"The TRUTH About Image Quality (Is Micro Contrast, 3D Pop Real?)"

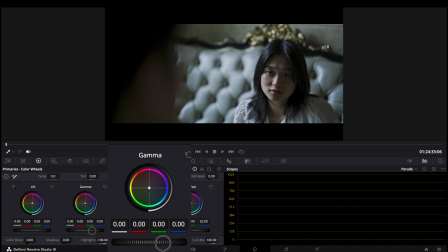[24:24]
Contrast is not the only factor, but it's the most powerful tool for 3D pop.
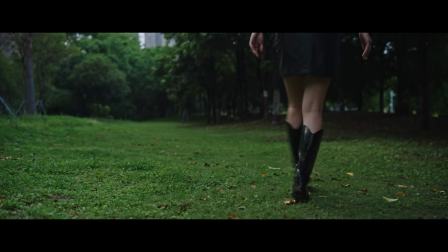[24:28]
After all, why else would MTF contrast be such a big reference in measuring image quality?
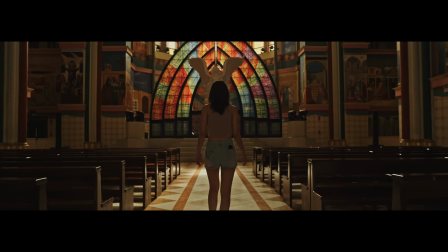[24:34]
Contrast is a cornerstone of any image. Black and white images will often feel less dimensional than colored ones.
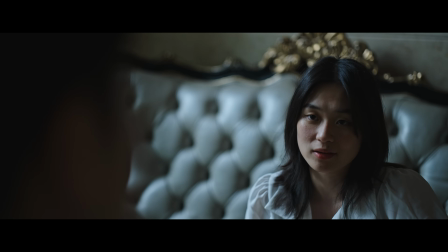[24:41]
This could be more noticeable in pictures with less contrast or flatter focus planes. Simply find a scene with specular highlights and turn the saturation to 0, and you can immediately feel that the image loses its pop.
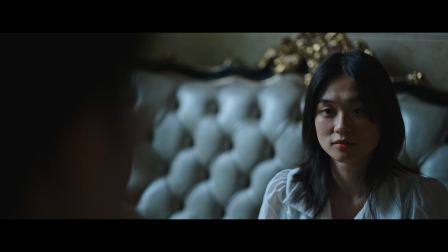[24:53]
Conversely, Adding saturation can also make objects pop more.
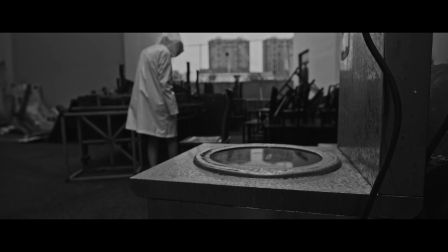[24:57]
This is because saturation is a form of color contrast, providing more tonality and separation between objects.
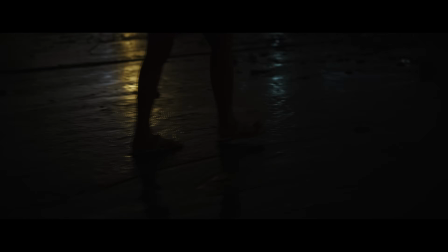[25:03]
You can particularly see this implemented with colored gels and bicolored lighting to create separation for nighttime scenes, which would otherwise look monochromatically dark.
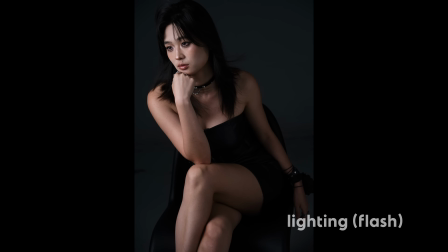[25:12]
Flash pop is the bread and butter for professional photographers.
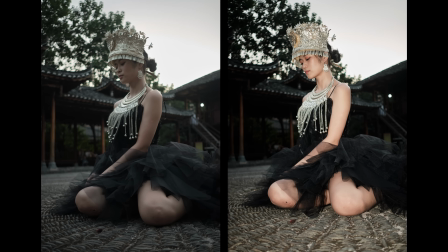[25:16]
Flash increases contrast of details and specular highlights, which assists in rendering realistic reflections and tonality of surfaces.
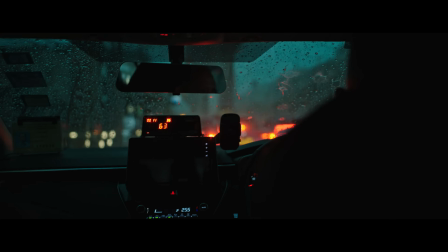[25:24]
That's why scenes with water particularly stand out, as they amplify highlights through reflections.
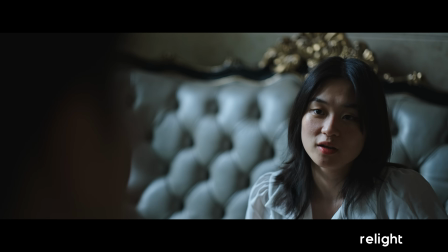[25:29]
By also accentuating dramatic shadows, point source lighting creates more defined edges and separation, especially when the object is brighter than the background.
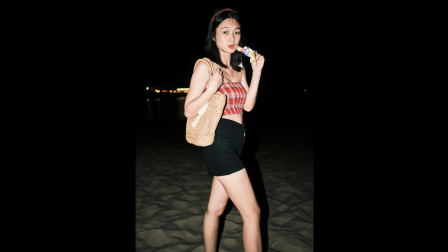[25:38]
This phenomenon gives the illusion of bringing the subject closer, which will be a recurring component of 3D pop.
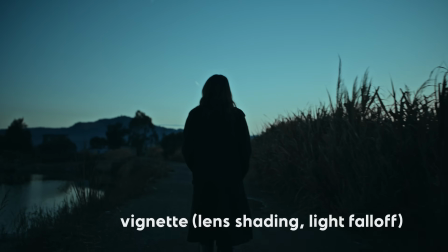[25:45]
An adjacent effect to Flash, vignette differs in that the corners become darker instead.
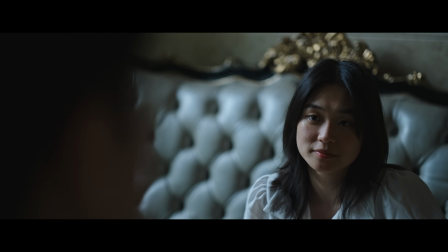[25:51]
It's relatively similar in that the image will be brighter than the edges of the frame,
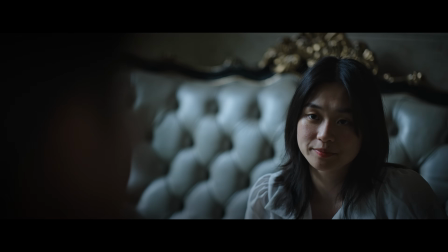[25:55]
similarly giving the illusion of making center objects look closer with the corners fading away.
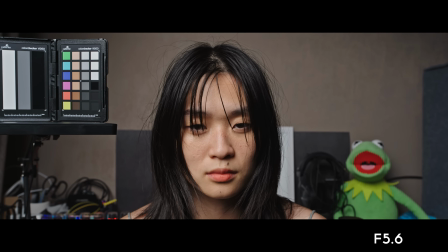[26:01]
Interesting to note, there's more vignetting for lenses at low f-stops, and the separation will also be amplified by the shallower depth of field.
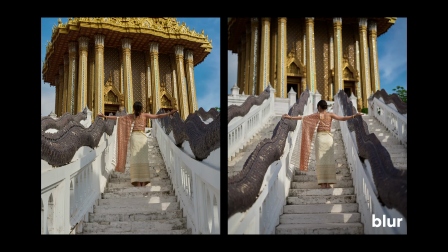[26:09]
Background blur, or bokeh, is the most obvious way to create separation through shallow depth of field.
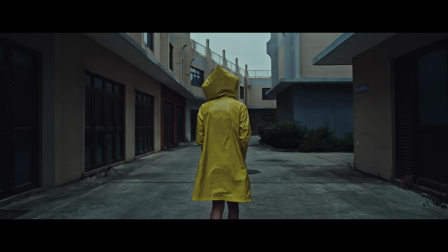[26:14]
There are many kinds of blur that can occur naturally or in post, such as tilt shift or zoom blur, to enhance the proximity of subjects in the center.
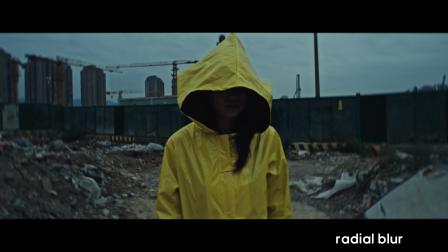[26:23]
Blur becomes much more complicated, and I will create a dedicated section for it.
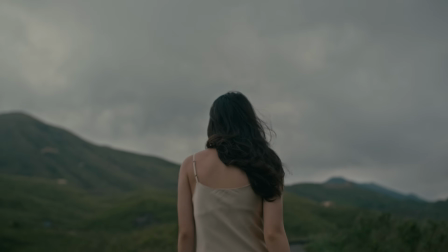[26:27]
As blur and vignette perform worse at the corners of the frame, I'd argue this falloff actually more closely depicts human vision.
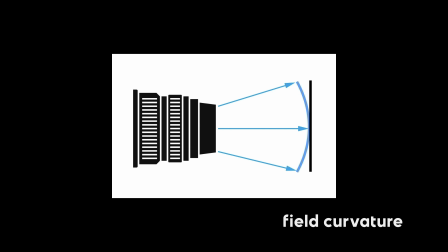[26:35]
Field curvature is a phenomenon with lenses where a flat object will not be uniformly
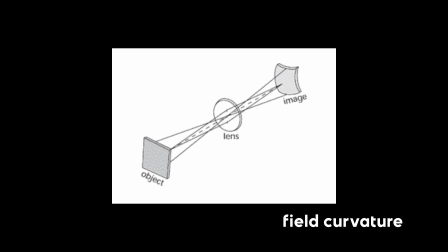[26:40]
sharp across the frame due to the nature of how curved optical elements project an image.
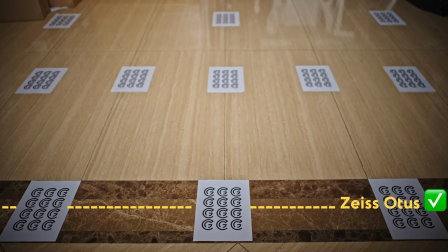[26:45]
In layman's terms, a flat plane will not completely be in focus because the glass is curved. Extreme cases of field curvature may cause an object in the center to be in focus, while objects next to it are not.
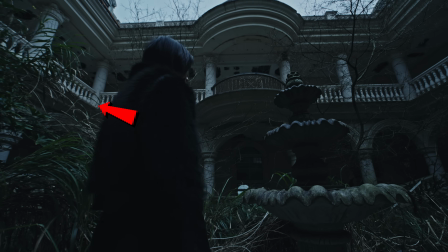[26:58]
We call this focus falloff, which distinguishes itself from the transition to out of focus areas despite outlining a comparable effect.
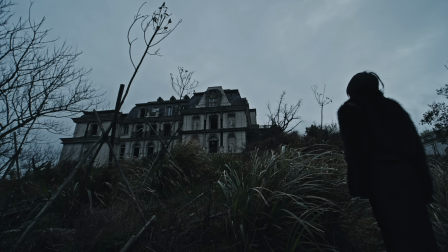[27:06]
Similar to our eyes, both these effects resemble an analogous transition from central vision to peripheral blur in order to create the illusion of 3D separation.
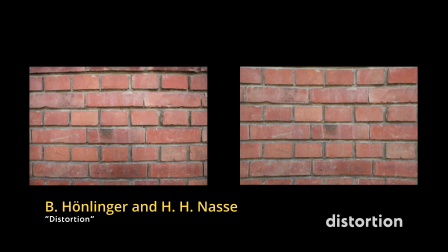[27:16]
Distortion is when straight lines appear curved on the vertical and horizontal edges.
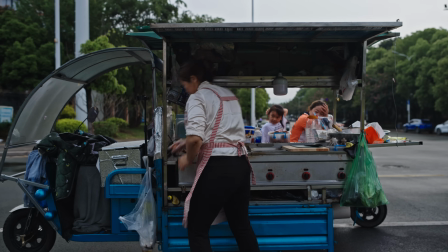[27:20]
Barrel distortion in particular bends the world around the frame while the center remains relatively normal.
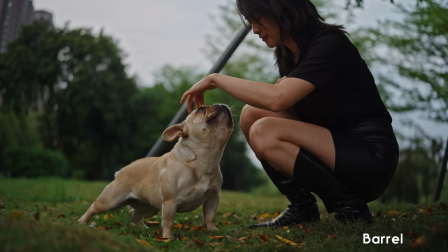[27:27]
This creates the impression where objects in the middle feel closer, as anything in the center will look larger than on the outskirts of the frame.
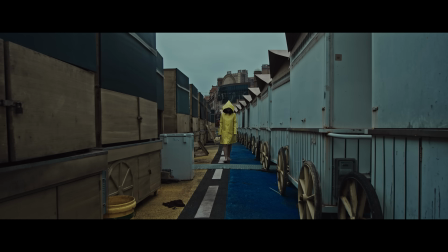[27:34]
That's why barrel is generally a desirable characteristic for anamorphic lenses, giving the impression of 3D pop. These magic tricks are all neat, but maybe it's not enough. What could explain the intrinsic 3D rendering of optically sound cinema glass?
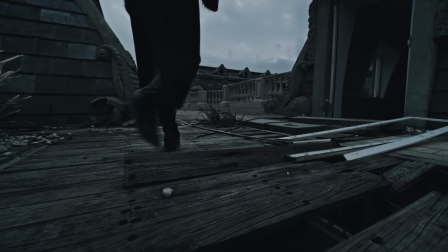[27:49]
This section was simply to introduce the multiple forms. Now let's optimistically try to analyze it.
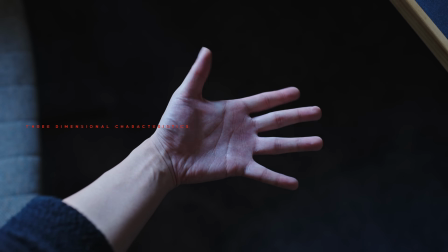[27:57]
3-dimensional characteristics. Take a look at your palm and focus on a specific vein.
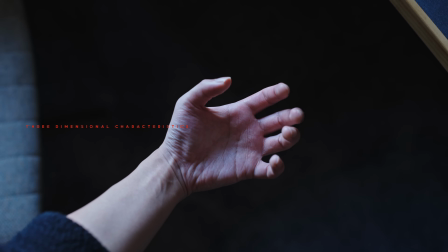[28:02]
Without averting your focus, now try to pay attention to your peripheral vision.
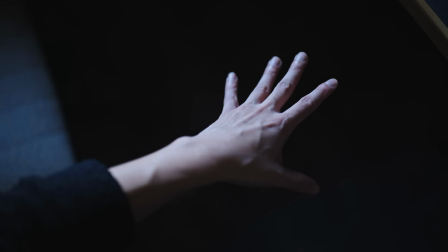[28:07]
No matter how much you wiggle your other fingers, you should notice that you can't make out their fine details because they're blurry.
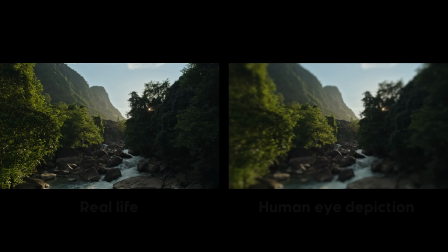[28:14]
In real life,
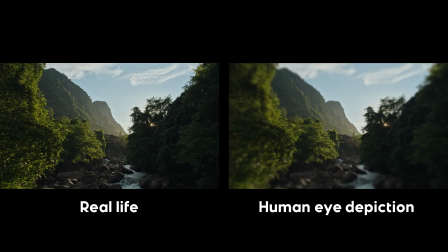[28:15]
we've become accustomed to the out-of-focus transition from sharpness to blur that you probably haven't noticed how narrow your central vision actually is.
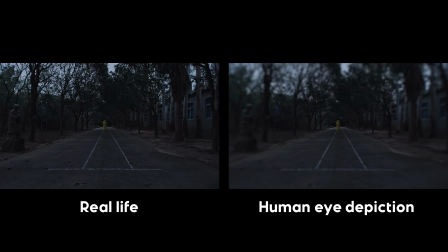[28:23]
That's why it's pretty hard to find a needle in a haystack. Our eyes can only focus on one thing at a time. Similarly, you can't focus on multiple numbers at once.